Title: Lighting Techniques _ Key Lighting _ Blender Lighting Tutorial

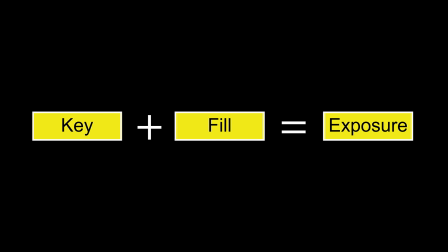0:00 We know that the combination of key light and field light establishes exposure. In the last two parts, we have learned about the exposure and field light.
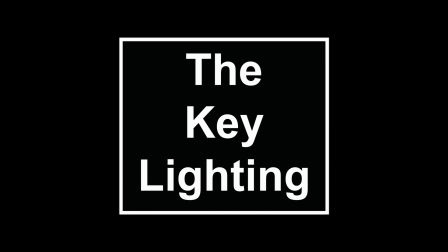0:08 And today we are going to learn one of the lighting concept, which is the key light. So hey there, this is Chetan and welcome to CRNT Designers.
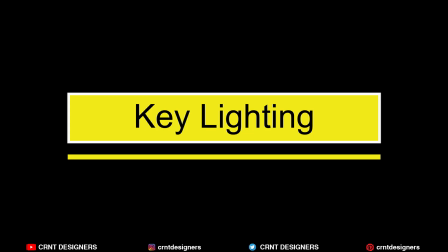0:16 Without further ado, let's get started. Key lighting. Key light is the primary light source in your scene.
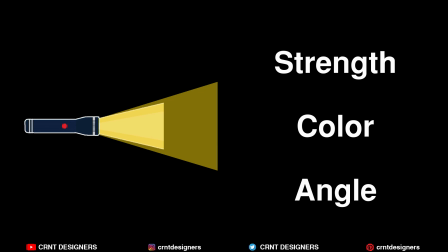0:22 The strength, color, and the angle of your key light is a determining factor to your light design.
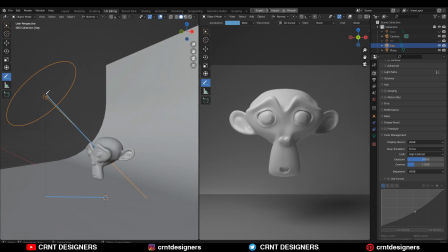0:29 The key light most often plays in front of your subject at an angle and thus illuminates one section of your subject.
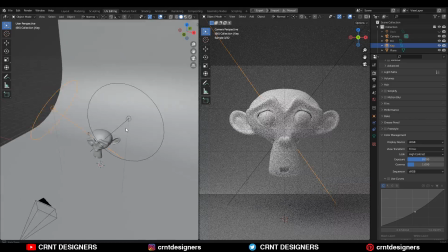0:41 Key lighting is based on the use of the field lights or reflectors to
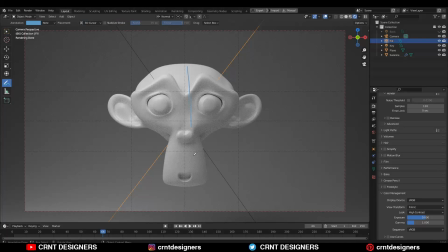0:46 expose a subject's shadow side or the sides not exposed by the key light.
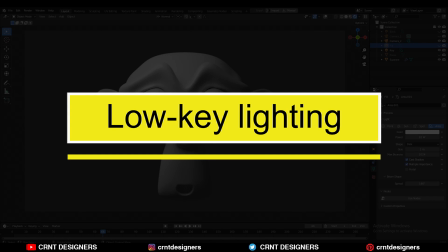0:52 There are two types of key lighting. First one is the low key lighting. You can see this is the example of the low key lighting.
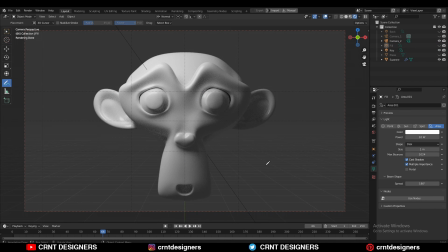1:00 Low key lighting creates harsh shadows and high contrast. You can see this part is in the harsh shadows and this part is in the brightness, means highlights. So what does it mean? It creates high contrast. Low key lighting setup is used for the thriller and dramatic effects.
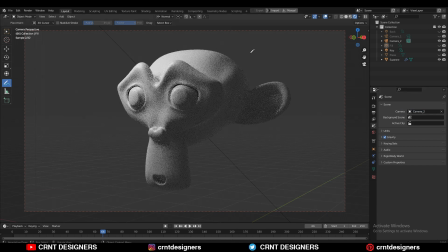1:17 So if I switch to the another camera angle in the perspective, so you can see it looks like that dramatic and thriller look.
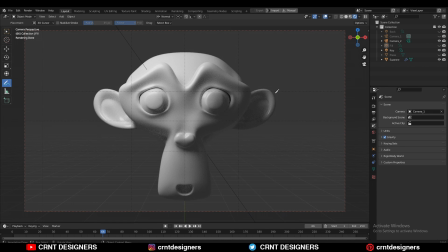1:25 So that is the use of the low key lighting. I can add a small field light to add more depth and dimension to the scene. Now you can see this part is in the dark, so I can add a small field light, so I will get a little bit of bright look here and it creates that depth and dimension.
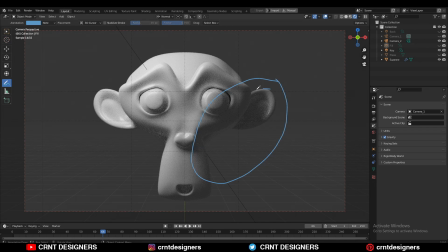1:44 You can see the results at here. You can see at this ear. You can see the changes. I'm getting the little bit of brightness and which adds the depth. One thing also you need to understand, the ratio of the key light and the field light.
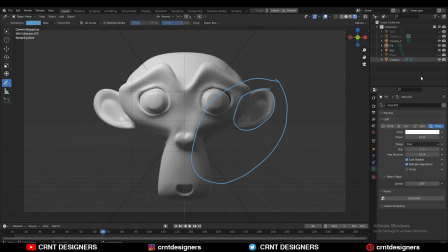1:59 You can see the power of this field light, which is 10, and the power of the key light, it is 80. So it means what? Ratio of the key light to the field light should be 8:1 or somewhere around that. So this is about the low key light, which you can use for the dramatic and thriller effect.
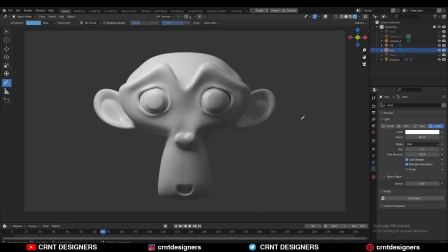2:17 Now there is another lighting setup, which is the high key lighting. High key lighting is used for the cheerful and upbeat scenes. High key lighting is much softer and brighter compared to the low key lighting. Now I'm going to change this lighting setup to the high key lighting. It's very easy. What do I need to do? So I just need to scale this light. So I can scale it like this. So my shadows will be soft.
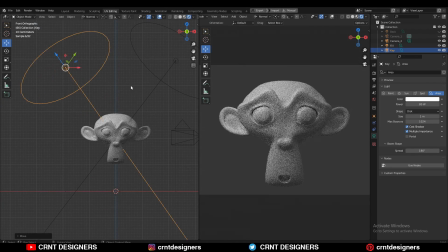2:42 I can take it little bit back. Okay. And now you can see the results at there. Now I'm getting this softer and brighter look. Just I need to increase its intensity. Now you need to understand important thing that in the high key lighting,
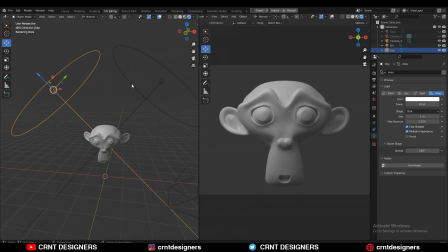2:56 the ratio of the key light to the field light should be 1:1 or somewhere around that. So I can increase the intensity of this field light. So I'm going to give the intensity somewhere around 80. And now you can see I'm getting that high key lighting setup. If I turn off this field light, then this will be like a low key lighting setup.
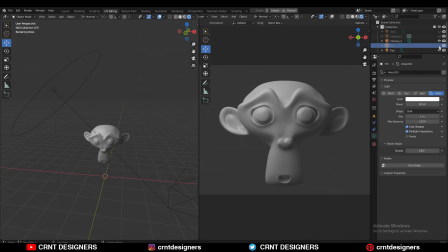3:18 And as I turn on this, I'm getting this high key lighting setup because the ratio of the key light to the field light, it's 1:1. And that's why I'm getting the softer and brighter look. You can switch to the different camera angle also.
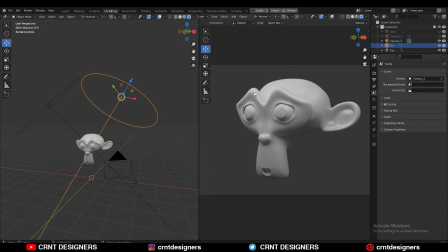3:34 And you can see here from the perspective angle, you can see it has minimal shadows, low contrast and more highlights. So this is about the high key lighting and you can use the high key lighting for cheerful and upbeat scenes, means for the happy scenes.
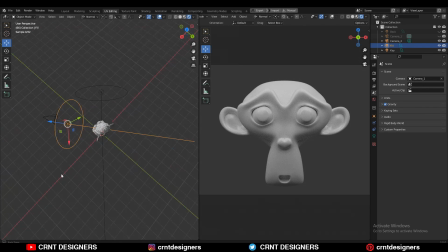3:51 And it is also important when to use this different lighting setup according to your scene, according to your mood, the message you want to convey to your audience. According to that, you need to use this different lighting setup. Now the next point is how to manipulate the light.